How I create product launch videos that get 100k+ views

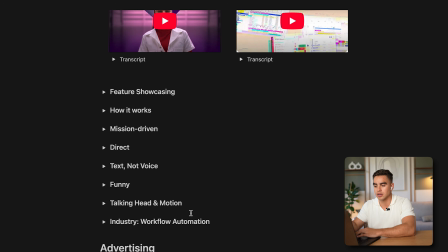(4:07)
So make sure to click on the link down below to check them out.
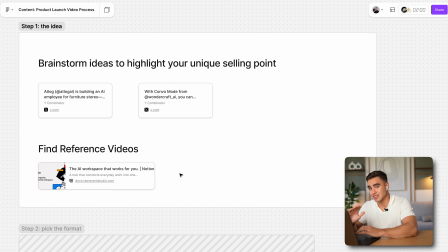(4:15)
So once we've generated a few ideas and narrowed down the ones that are likely to bang,
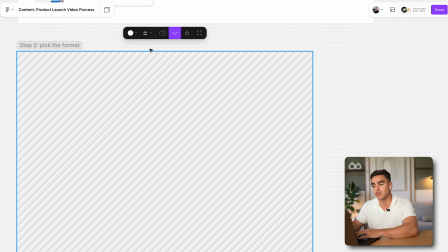(4:20)
to perform, we can go ahead and pick the video format. Let's take a look at the video formats that we have access to.
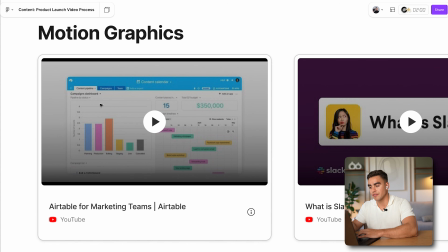(4:28)
#1 is motion graphics videos, and those videos are a little bit more for established companies that have a front end that's unlikely to change drastically.
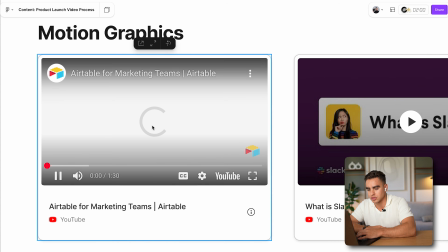(4:40)
So let me show you how Airtable launch video looks like.
Today's world-class marketing teams run on Airtable.
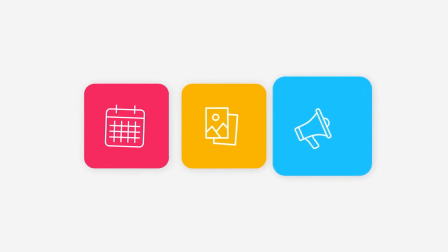(4:48) From tracking content to launching campaigns and everything in between. As your work evolves, stay flexible and continuously improve your process.
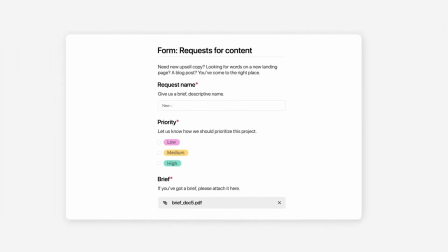(4:58) capture new ideas.
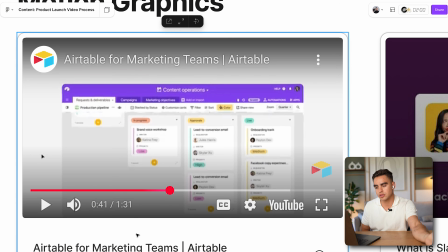(5:02)
So they show the actual interface, they show the features of the product, such as the format you saw.
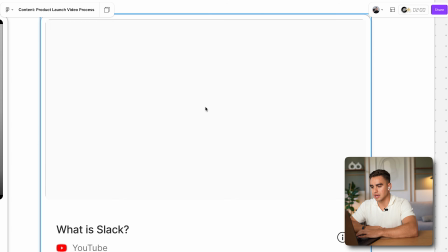(5:08)
Pretty straightforward. There's another example from Slack.
What is Slack?
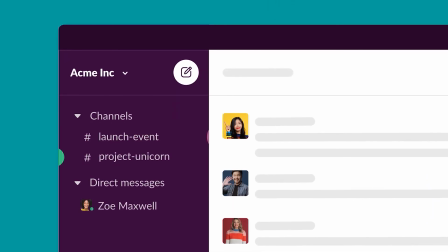(5:14) Slack is made up of organized spaces for anything you're working on. So you can move a project forward.
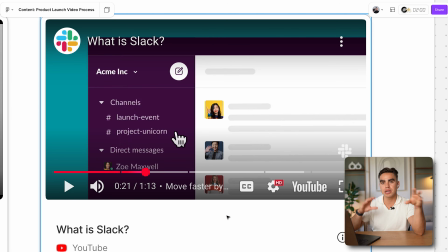(5:20)
Important thing to notice here, they do not show the actual product. They show the minimized version of the product without this extra text that's going to be distracting. Here, as you can see, they have this extra lines or bubbles over there, and it's way easier to follow a video like this. Many YC companies, though, that are not yet certain about the exact interface or every feature they're going to have,
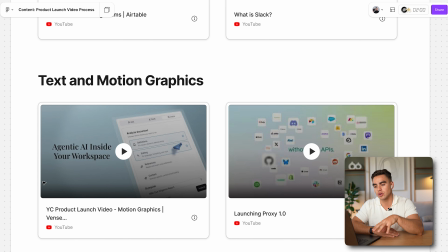(5:44)
they're going to create a combination of text and motion graphics. So their product is going to be shown in a bit more of an abstract way.
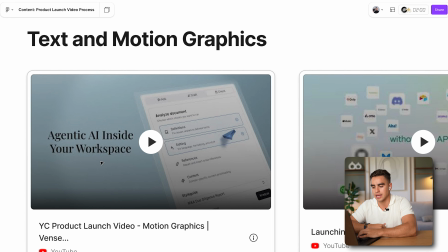(5:55)
Let me show you the video that we created for a legal tech company called Bessence.
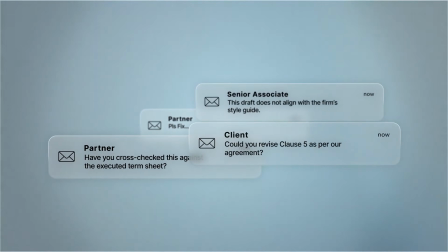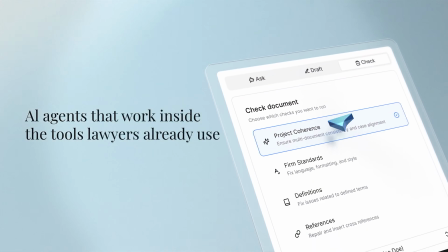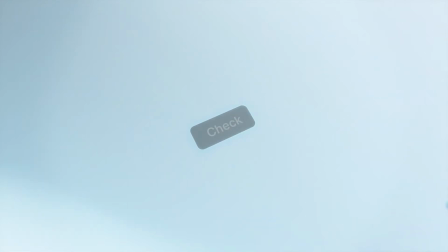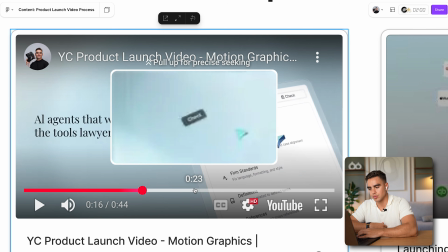(6:28)
So over here, we showed their product interface, and then we showed an abstraction, what type of actions that the product actually does.
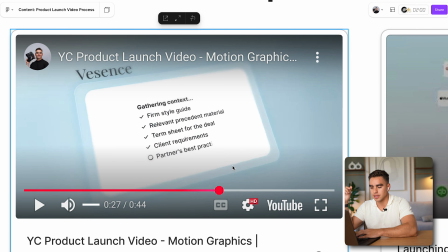(6:36)
For example, it runs through all of these checks over here. And as you can see, maybe good 50% of the video is text.
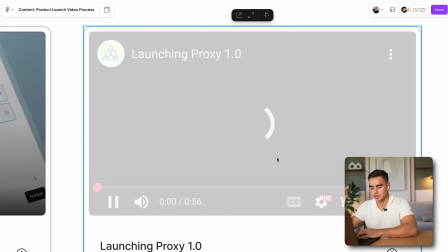(6:45)
Here's another reference.
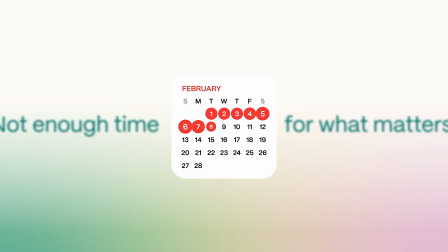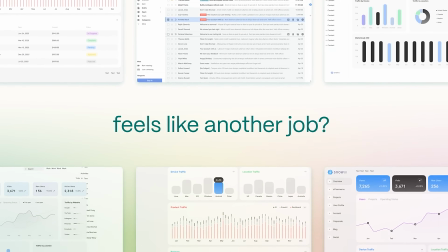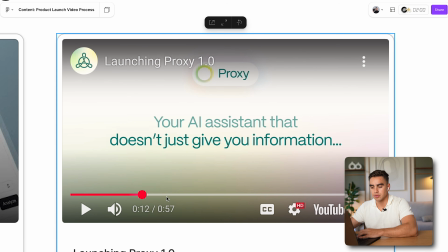(6:59)
This is a video by proxy. They have animated text and they show the product.
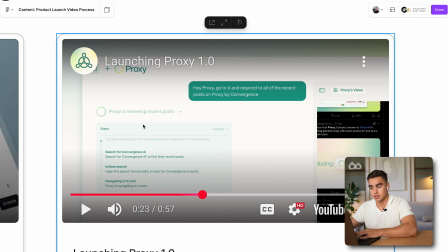(7:05)
The funny thing is that this is how their product looks like, but they blurred out certain parts and did this super zoom into some parts of the product so you cannot see the distracting components.
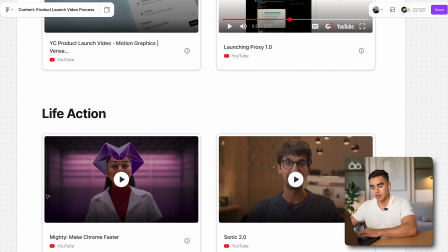(7:19)
This is the blur I'm talking about. That's the second format you can pick, and the third format is called live action.
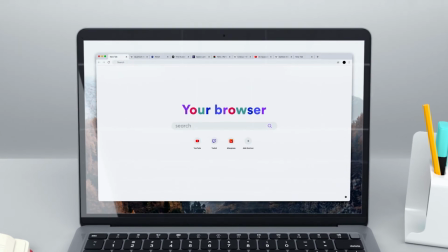(7:26)
Let's take a look at Mighty.
Uh-oh. Your browser. It's bad. It's slow.
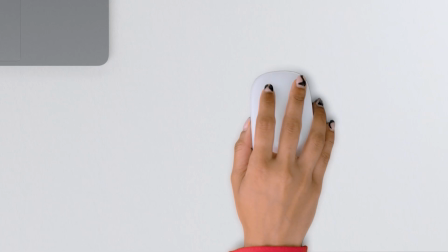(7:32) That's the main way it's bad. Try opening some tabs. Go ahead. See? Processor says, please stop. But there's a lot of internet out there.
They hired an actress for this specific shoot. It's a way more complicated video to create because there are a lot of things going on. I'm going to talk about it in a second. Here's another video that we did announcing a funding round from Cartesia.
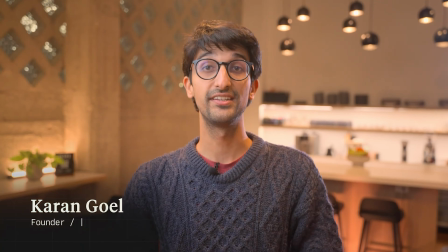(7:55) Hi, I'm Kern, the CEO of Cartesia.
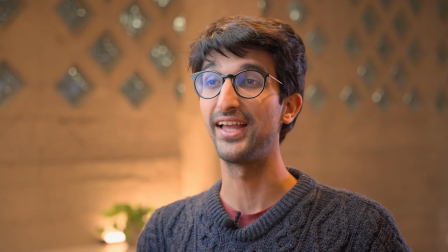(7:58) Over the past year, we've powered millions of AI-driven calls and helped tens of thousands of creators make their content more accessible than ever.
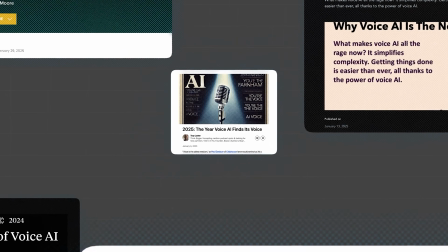(8:07) Everyone's saying this is the year of voice AI, and they're right.
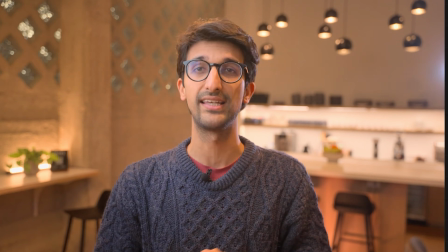(8:11) Many voice models can't reliably say complex phrases that are critical to get right.